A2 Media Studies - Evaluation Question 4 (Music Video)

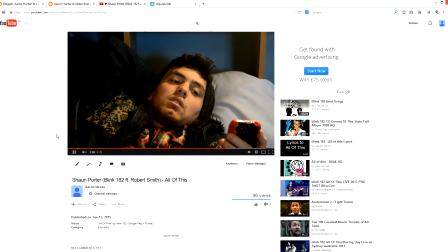(4:08)
An example of cinematography that featured in our music video was the use of close-ups. These were influenced by Best of You by Foo Fighters, amongst others.
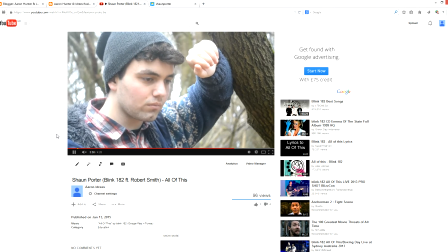(4:18)
We found these types of shots to be very common within rock music videos, as it helped to emphasise the way a particular character is feeling from their facial expressions.
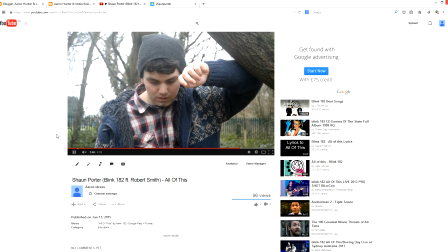(4:26)
As our song is about a man dealing with internal conflict, these shots were perfect in capturing his emotions as the song progressed, an example being in the woodland area during the lyrics of I'm Always Wanting You.
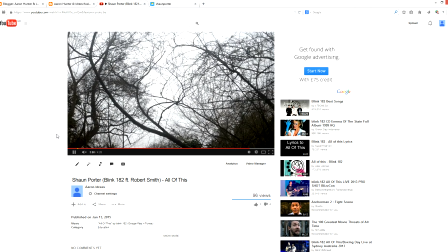(4:39)
Another notable example of the camera framing used by ourselves is the long shot, also establishing shot, used at the beginning of the video.
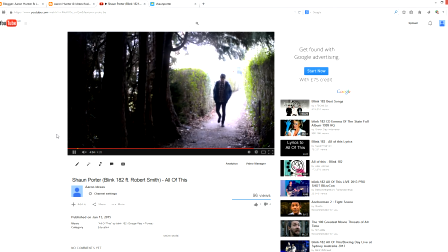(4:46)
As a group, we decided to use this shot because it sets the scene, immediately placing the subject of the video in an urban-looking area, something the target audience could relate to.
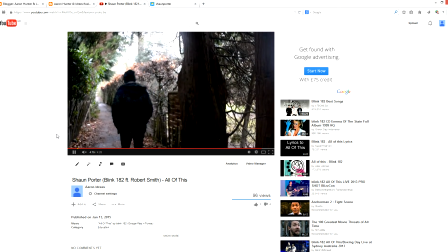(4:56)
Also, due to the medium-paced beat and lengthy intro before the music starts, it allowed us to jump cut, making the still shot more visually interesting as the subject grew closer.
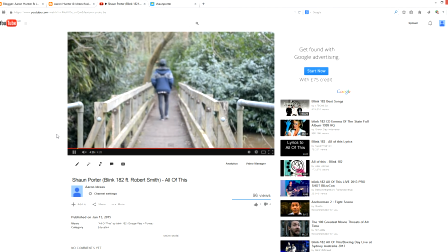(5:07)
An over-the-shoulder shot was also used in the video where the girlfriend walks in on her boyfriend unconscious.
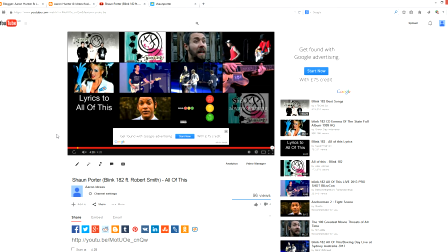(5:12)
This again conforms to Andrew Goodwin's theory, as the visuals relate to the lyrics. Some high camera angles were used to emphasise the state of the artist during the video. This is evident in the scene where our actor is passed out on the floor and connotes his vulnerability and poor physical state.
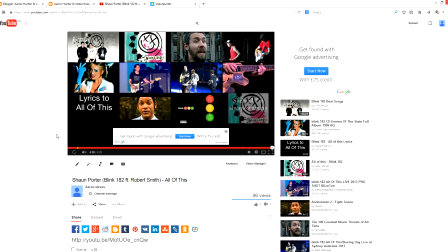(5:28)
Again, it is visible when he is lying on the bed and proves to be coherent with the lyrics. Camera movement featured heavily in our video as we found that lots of artists within our genre and others used it. We used multiple panning shots to capture fillers for our video as there were lots of moments featuring no singing, just instruments.
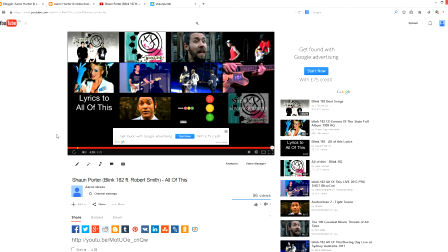(5:48)
These also feature as eyeline matches because of where our artist is looking and where the panning cuts to begin. Tracking shots also feature in our music video. In our opinion, using them early on in the video gave the audience a sense of what the character is feeling.
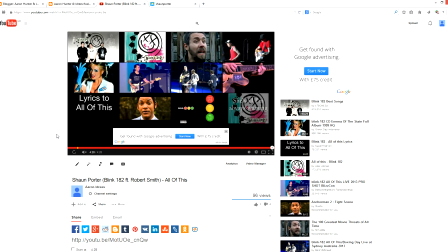(6:03)
The audience is not given the relief of a cut or a chance to breathe, causing them to stay with the action. Also, it connotes the artist's dominant presence, outlining he is the main subject of the video. During these opening tracking shots, a shallow depth of field is also established to reinforce the artist's importance.
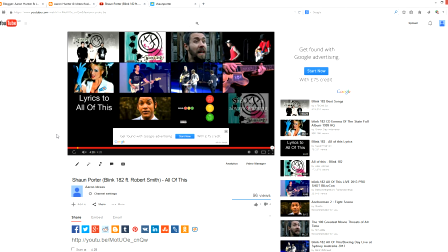(6:23)
It is used throughout the video, but is particularly effective when the artist is singing, forcing the audience attention on the artist, encouraging emotional engagement with him. The way in which editing was used throughout the video was vital. The medium pace of the song allowed us to use simple but effective conventional straight cuts.
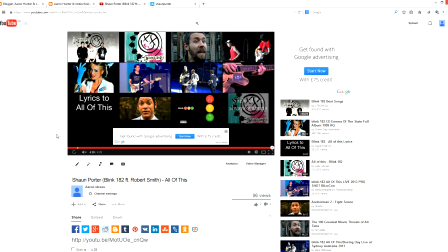(6:42)
These proved to be particularly useful in allowing the audience to differentiate between narrative and performance parts of the video. For example, during the narrative parts of the video, the editing techniques are different to outline the flashback state of mind.
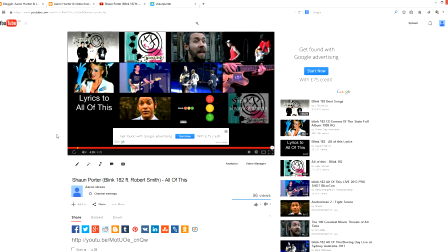(6:57)
Here, we used fade transitions to juxtapose previous shots of the artist performing. Using fades made it easier for us to convey to the audience that the artist was experiencing flashback memories, then eventually reversing back to straight cuts to outline performance parts.
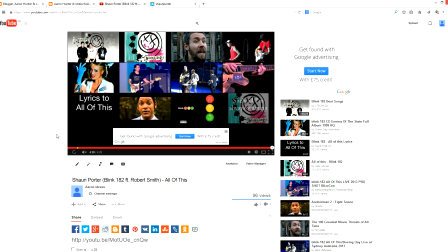(7:14)
Two further examples of editing techniques that we used were matched cut and shot reverse shot. There are several examples of the match cut, including when the artist is blowing smoke from his mouth from the side view shot, then to the frontal close-up shot.
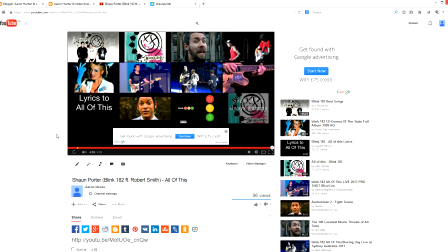(7:29)
This also occurs when he is opening the car door. We included match cuts initially as extra footage in case we didn't have enough. In the end, we had enough footage but added them anyway, as the different shots meant actions taking place would be less dull and boring by using different camera composition.
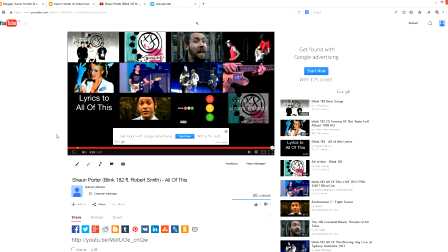(7:48)
Finally, the shot reverse shot was used when the girlfriend walks into the room to find her boyfriend, our artist, passed out. The shot heightens the drama within the scene by allowing the audience to see the female's reaction.